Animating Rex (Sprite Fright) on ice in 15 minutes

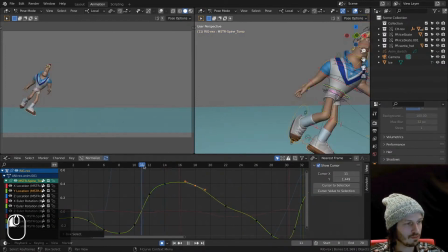accurate as physics, like if you have a bouncing ball you do want to reduce your velocity over time and then suddenly gravity kicks in and kind of pushes it down again, so it's going up same thing,
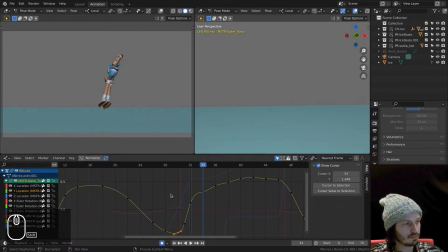it's a bit wobbly here you can also delete some keyframes simply to get things a bit smoother I mean, whatever takes it there jump let's go a bit more down So,
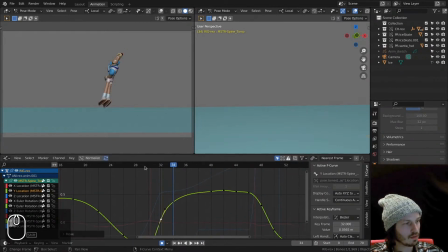that, and it holds there. And I do like the fact that we're exaggerating the hang time, so. But these keys are not there, I mean, for any reason.
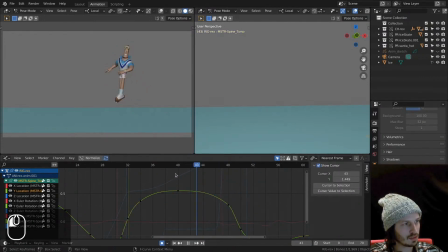So let's, it goes down a bit more.
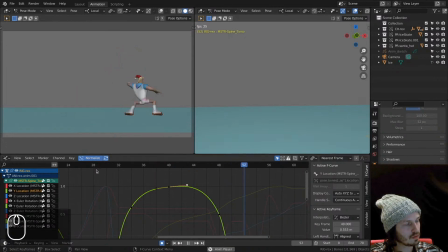Okay, let's see.
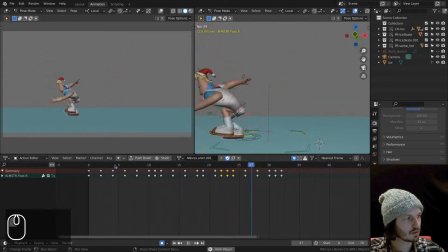So what's always nice to kind of think about is to overlap your actions,
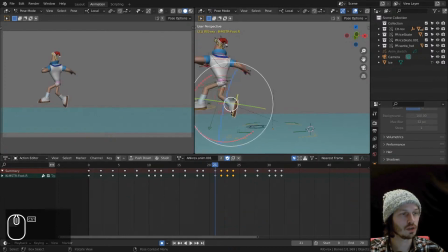so in this case I try to lead with this foot, and that kind of makes the animation more dynamic and more natural, instead of moving everything down at the same time, so you want to, it does get, has a little hiccup here though, so let me see if I can get that out of there.
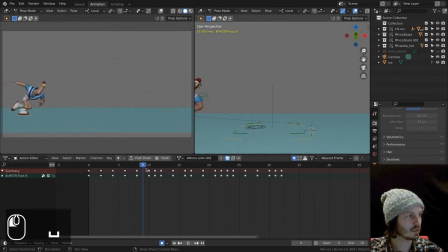So I'm looking for that, and that's the same thing what I do here. I go with the body up first, and then the rest is following. It gives a nice squash and stretch element to the whole motion.
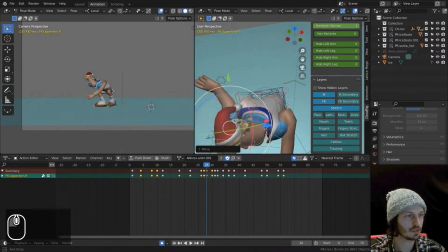I push this arm out of its... I'm breaking the rig here. We don't see it, hopefully, there. And I basically take these controls, turn off my stretch, and rotate it the other way.
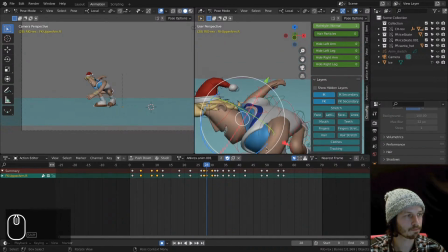right here I go
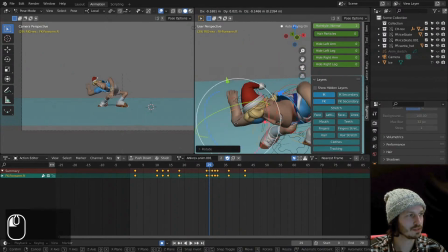mental guys going mental and you're like what gotta be kidding
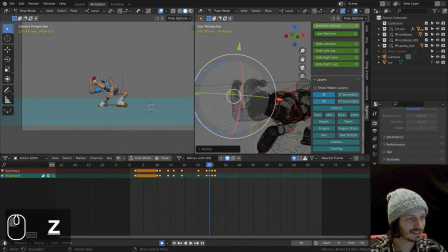what are you even doing and then I say wait and we want to continue that trajectory maybe scale it down a bit and
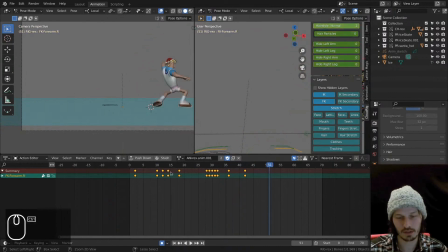the trick is with smears like this you don't want to see them when you play it you want to feel it okay I don't mind about this area we'll fix that later and
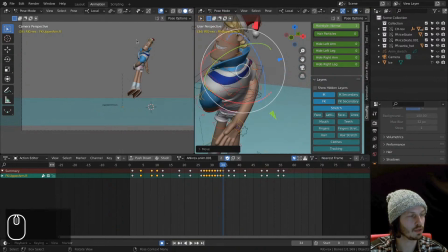I don't mind about what's going on here I'm looking at my camera view that's that's holy that's what what's gonna end up showing on the screen.
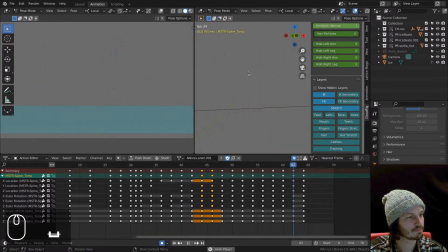All right you see those arms spinning there I do I do want to break those arms more.
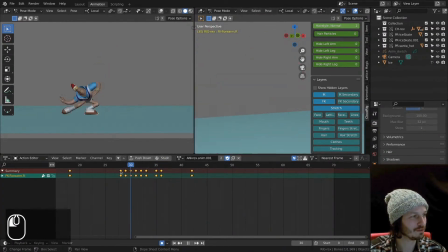I really want to have the feeling of of a screwdriver so I want to cross those arms and I just do this frame by frame I don't want to go into curves or anything I'm just getting there by
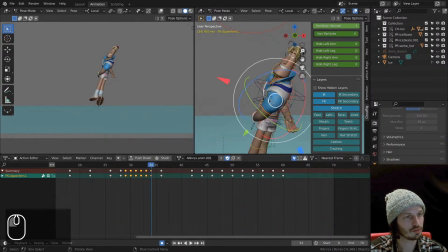just muscling through and kind of get nice shapes that flow well.
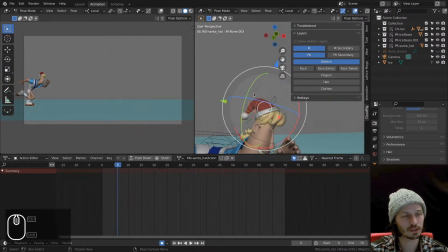Now animating hair or any additional objects is basically following the motion dictated by the parent or by the initial still forced, which is Brax's head. So, I basically grab the FK bones like this,
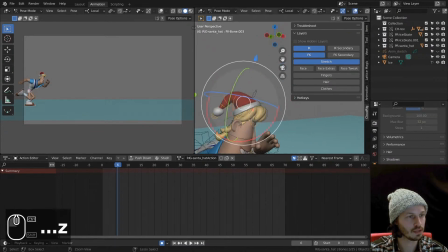and I start animating them, and then I'll adjust those keys later on.
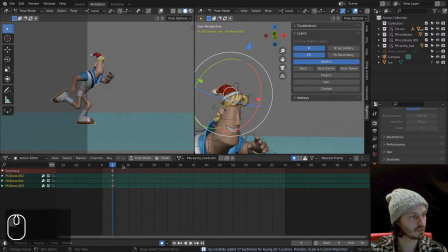We come in, and it's already having a little bit of speed, so we lift it up, put a key down, and here it's going down like that. It goes down, so that means that it's dragging a bit, so we push it up a little bit like that.
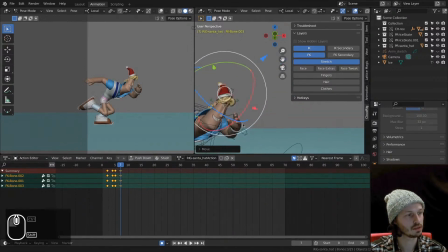Okay, we could even stretch it a little bit there. And then right here, it turns its head. But we drag it a little bit, so we push it down like this.
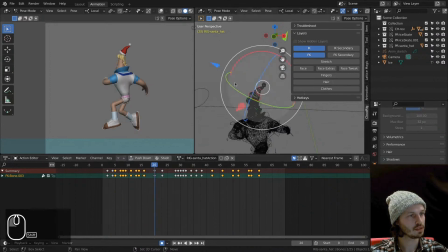More following right. And here there's that little twist, and I'm not a fan of that. So it
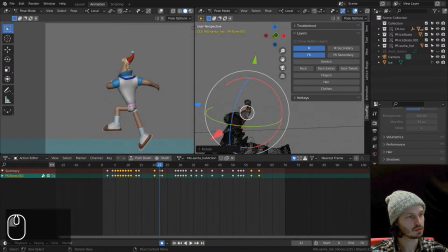comes down, same twist, it's a bit weird. So just adjusting the pose there. again this is not the greatest rig it's been slapped on for this video so it's a
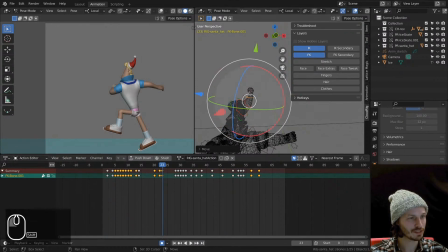custom-made especially for you guys and then little bit of stretching this last bone here let's see okay I think we're pretty much to the end
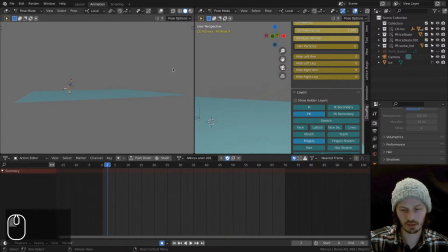Let's take a look.
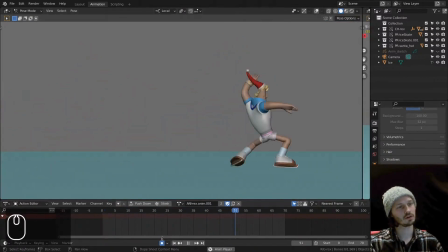Yeah. Again, give me one more day. Little tiny tweaks here and there, but I'm pretty happy how this turned out.
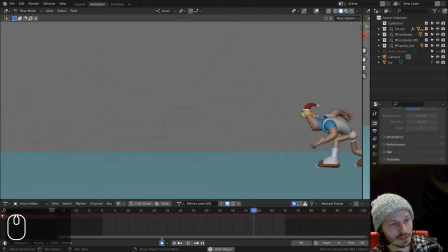Some fun, slow and fast motion going on. And actually, that first jump going backwards is basically a big antic to the turn. So now it's fun to actually go back to our initial planning or the
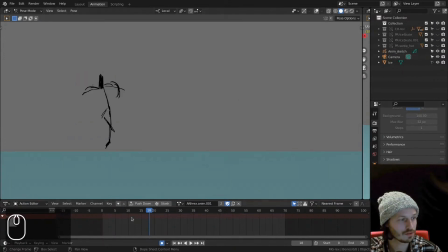sketch to see what was the initial idea here. And yeah, the thing that I changed is the end.
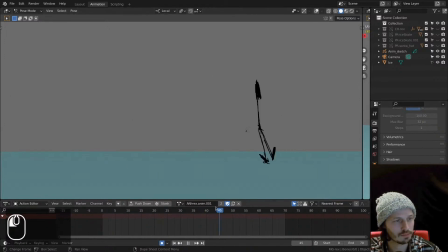It felt a bit too chaotic to actually have him turn around because I didn't like came out nicely with the end there. and then make that turn quick in the end before leaving the screen was a bit,
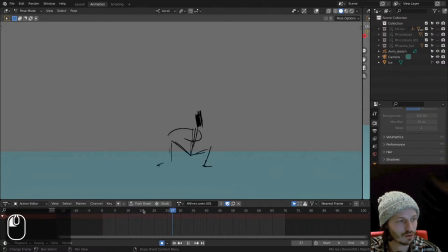it felt a bit unclear, a bit hard to read. So that's why we went for a simple like backwards exit.
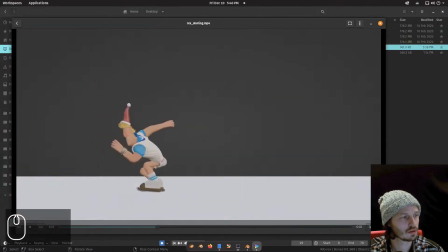There's a gray background by the way, but other than that, it's fun.
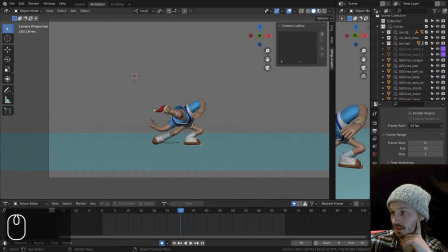All right, thanks guys. Yeah, I hope you liked it. facial animation we'll do in another shot where facial animation is actually more apparent and I'll see you next time